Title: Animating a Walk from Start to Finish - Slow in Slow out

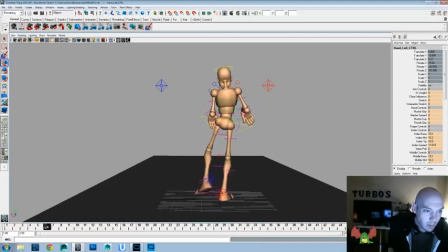[57:22]
You notice this one has a lot more change of shape between it, where the grouping of the fingers is a lot more varied. You'll see there's, but on this screen left hand that we have here,
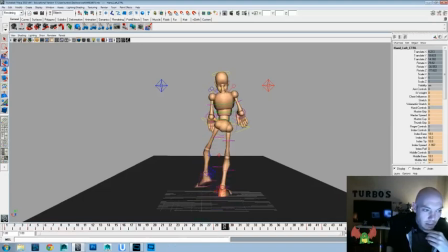[57:39]
feels like it's very similar grouping and there's not much into it. And again, we gotta just be careful that we're not over exaggerating it so much that it becomes the focus of our shot, but feels a little too static.
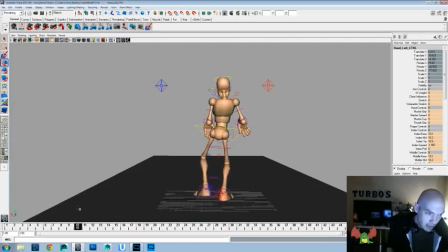[57:56]
I feel like I use that word a little more than I do in the rest of my life when I do these videos. Then it's not too flat or too dull, I guess would be another good.
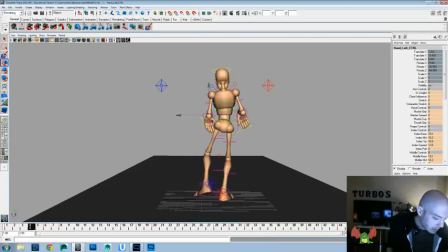[58:12]
And let's go ahead and exaggerate the index spread as well.
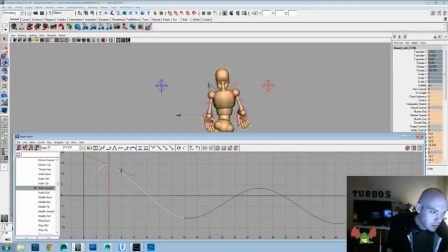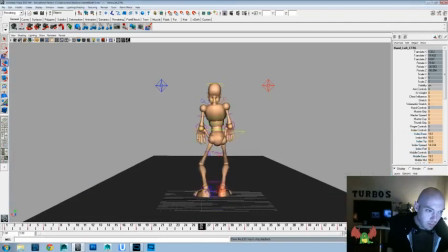The only problem that I see now with that is just that like the middle and ring seem to be moving together as a unit, so maybe if we can break that up a little bit.
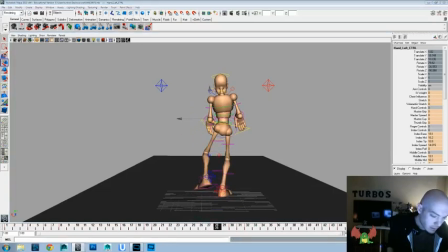[58:52]
Maybe we'll over exaggerate the spread on that little pinky as well. And again, we are talking about this screen left hand to us right now.
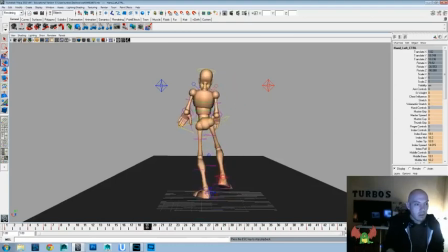But since we added those extra holds and the timing, we mixed it up and we slowed and favored the movements on the hips.
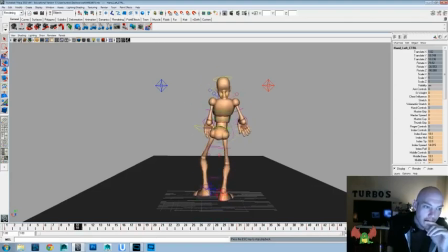[59:31]
You can feel that throughout the rest of the body as well. So even though we're not doing as much in the hands and the arms to show that slow in and slow out, because the hips are doing it, it forces the rest of the body to
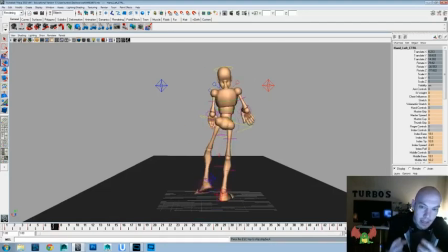[59:49]
favor that a little bit more as well. So if you really can get the hips working well and the chest and everything, and you have the arms not in IK? I get the two mixed up all the time.
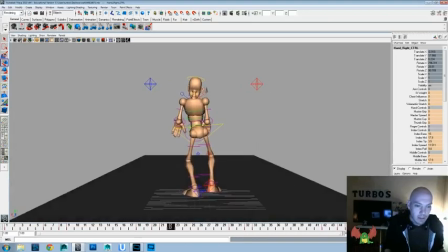[60:09]
Yeah, if you have the arms and legs in FK, then that stuff is going to be felt throughout without,
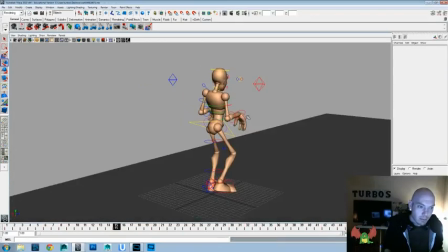[60:15]
and that'll help you, give you half of the animation, or at least a good starting point from the animation before you even get there.
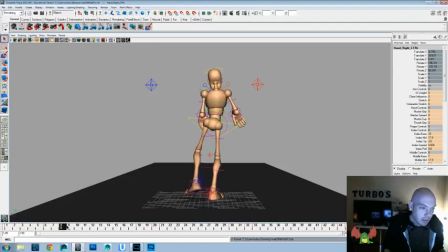[60:23]
So I'm going to save off what we have again, and let's do a little bit of work in the thumbs. So look at this hand here, and since that hand just went out, the thumb is going to probably be dragging back, so we're going to want to drag that back and then go out to 24,
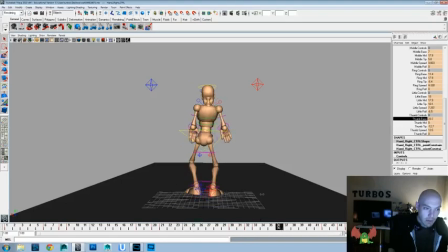[60:42]
and it'll have swung out by that time. It'll be dragging back, and it'll swing out, and let's see how that looks. So now you can see there's a little bit of different timing variation there.
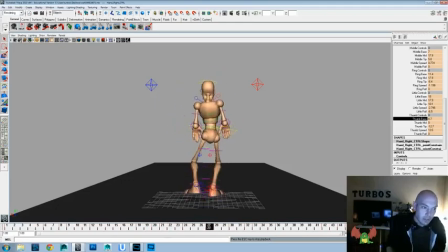[61:02]
And there's a nice bit of bounce and a little bit of jerk to this walk, which I think works well for the idea that we're going with. And then you got that overlap on the butt controller where it goes there, so I think that works working well.
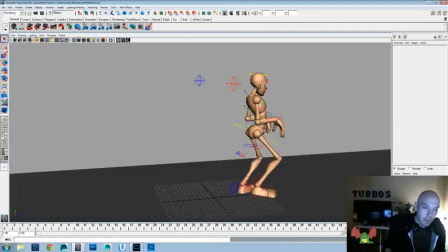[61:19]
The only thing I really think we could play with, but I think I'm all right with, is really just toning down these arms a lot,
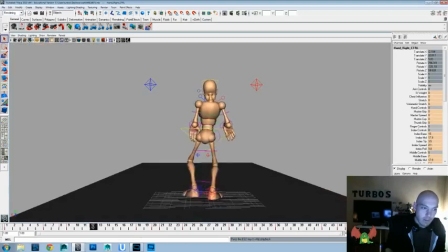[61:27]
because I feel like they are fighting for attention with the walk.